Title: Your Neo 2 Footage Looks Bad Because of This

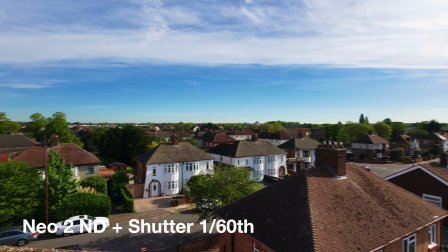0s
Every shot you're seeing right now was filmed on Neo 2. But without ND filters, footage looks like this. The Neo 2 has a great camera, but it almost always shoots with a shutter speed that is just way too fast. And that is what makes the footage look harsh and digital, not the drone settings. In this video, I'll show you when you actually need ND filters, the different strengths you need in different lighting, and the mistakes that ruin Neo 2 footage even when you're using them correctly.
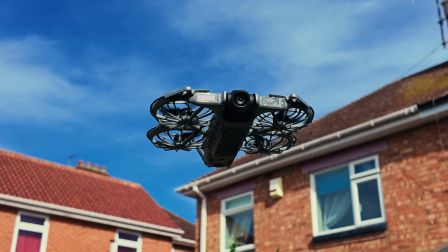35s
I've been testing the ND filters on the Neo 2 across different lighting conditions to find what actually works in real-world flying, not just theory. Here's the part that most people skip. This is exactly why their footage still looks wrong even after they buy the filters. Cinematic footage isn't just about colour or resolution, it's about motion.
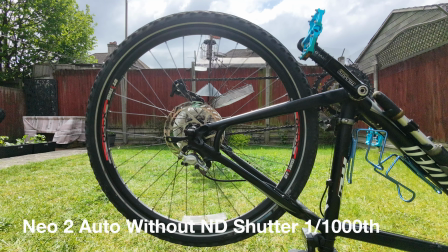60s
When the shutter speed is too fast, every single frame is razor sharp.
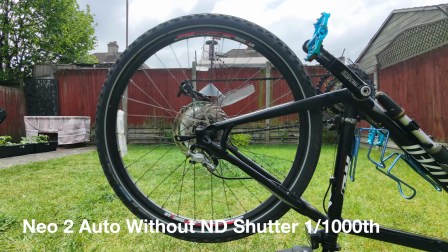64s
And when you play those frames back at speed, movement looks unnatural, stuttery and harsh.
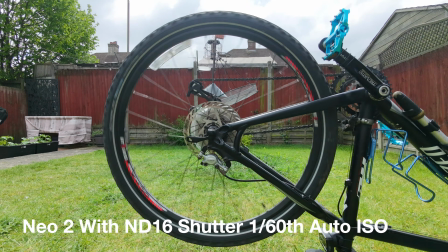71s
With ND filters, you can force the shutter speed down and motion starts to blur slightly between frames, the way your eyes naturally see it. That blur is what gives footage that smooth, cinematic feel. Drones exaggerate this problem more than any other camera. They move quickly through the air.
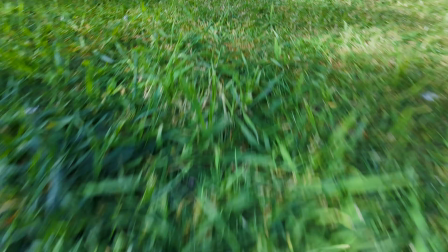92s
The ground rushes across the frame, so a high shutter speed looks even harsher than it would handheld. That's why ND filters make such a noticeable difference, especially on drones.
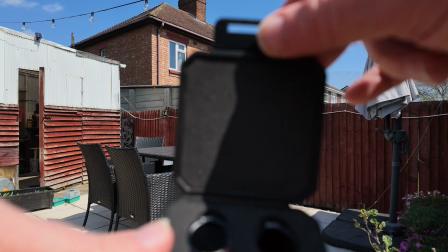106s
Here's a simple way to choose the right ND strength. Sunny day, ND16 or ND32.
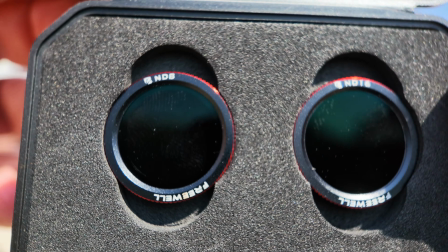112s
Bright cloud, ND8. Late afternoon or golden hour, ND4 or ND8.
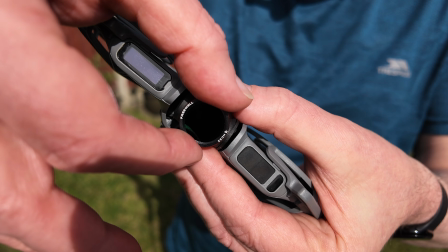118s
The goal is simple: keep your shutter speed at roughly double your frame rate, shooting at 30 frames per second.
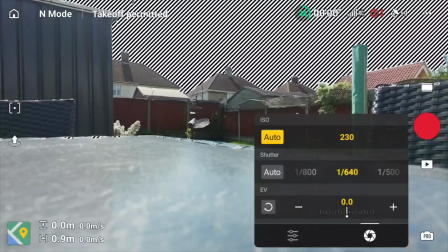125s
You want to shutter around 1/160th, 4K at 60 frames per second, aim for 1/120th. The ND filter is just a tool that gets you there. Start with that rule and you'll get it right 90% of the time. Here's the mistake most people make, and I see this constantly. They buy the ND filter, they attach them, and assume that's it, it's fixed.
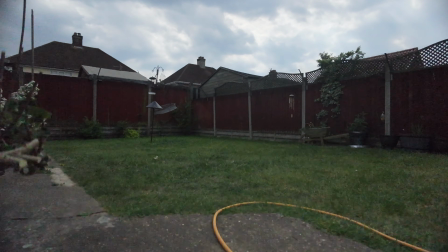151s
But they never actually check their shutter speed, or they go too strong on the ND, the image is now underexposed and noisy.
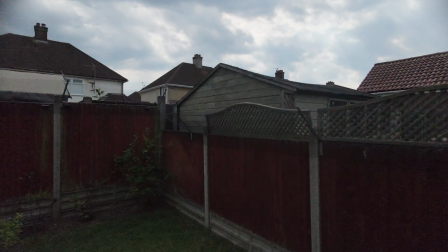160s
ND filters only work when your exposure, your shutter speed are in balance. One without the other makes things worse, not better. Check the shutter every single flight.
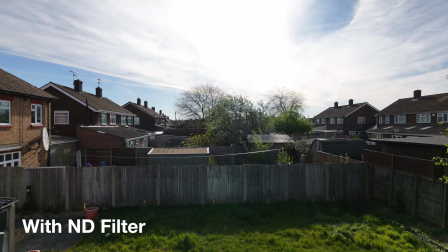172s
This is the same drone, same location, same flight path. One difference: ND filter on and off.
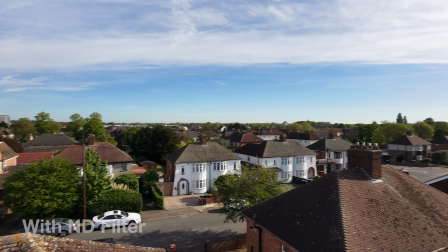185s
You can see it immediately, it's not subtle.
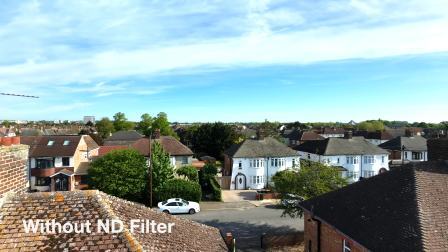My pre-flight setup is straightforward. 1. Set your frame rate before you set off.
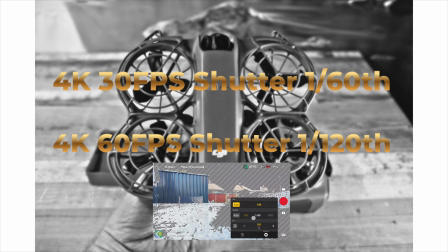203s
2. Lock your shutter speed at double that number. 3.
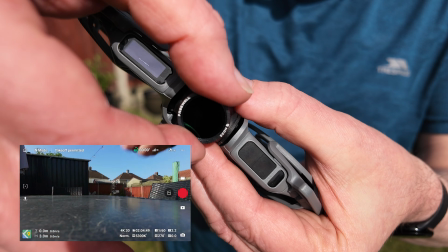208s
Attach the right ND filter for the conditions you're filming in. And 4. Check your exposure is balanced before you start to climb.
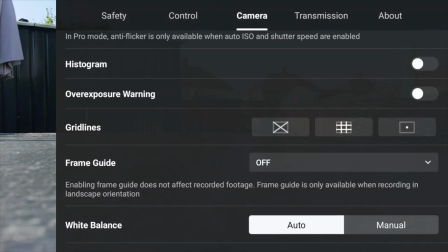218s
And, if needed, use the overexposure warning to help you. That's the whole system. 4 steps. Do that every time and your footage will look different immediately. Simple version: if it's bright and your shutter is above 1/200th, you need ND. Keep the shutter low, match it to your frame rate, and the motion will look better immediately. No color grade required, just the right filter.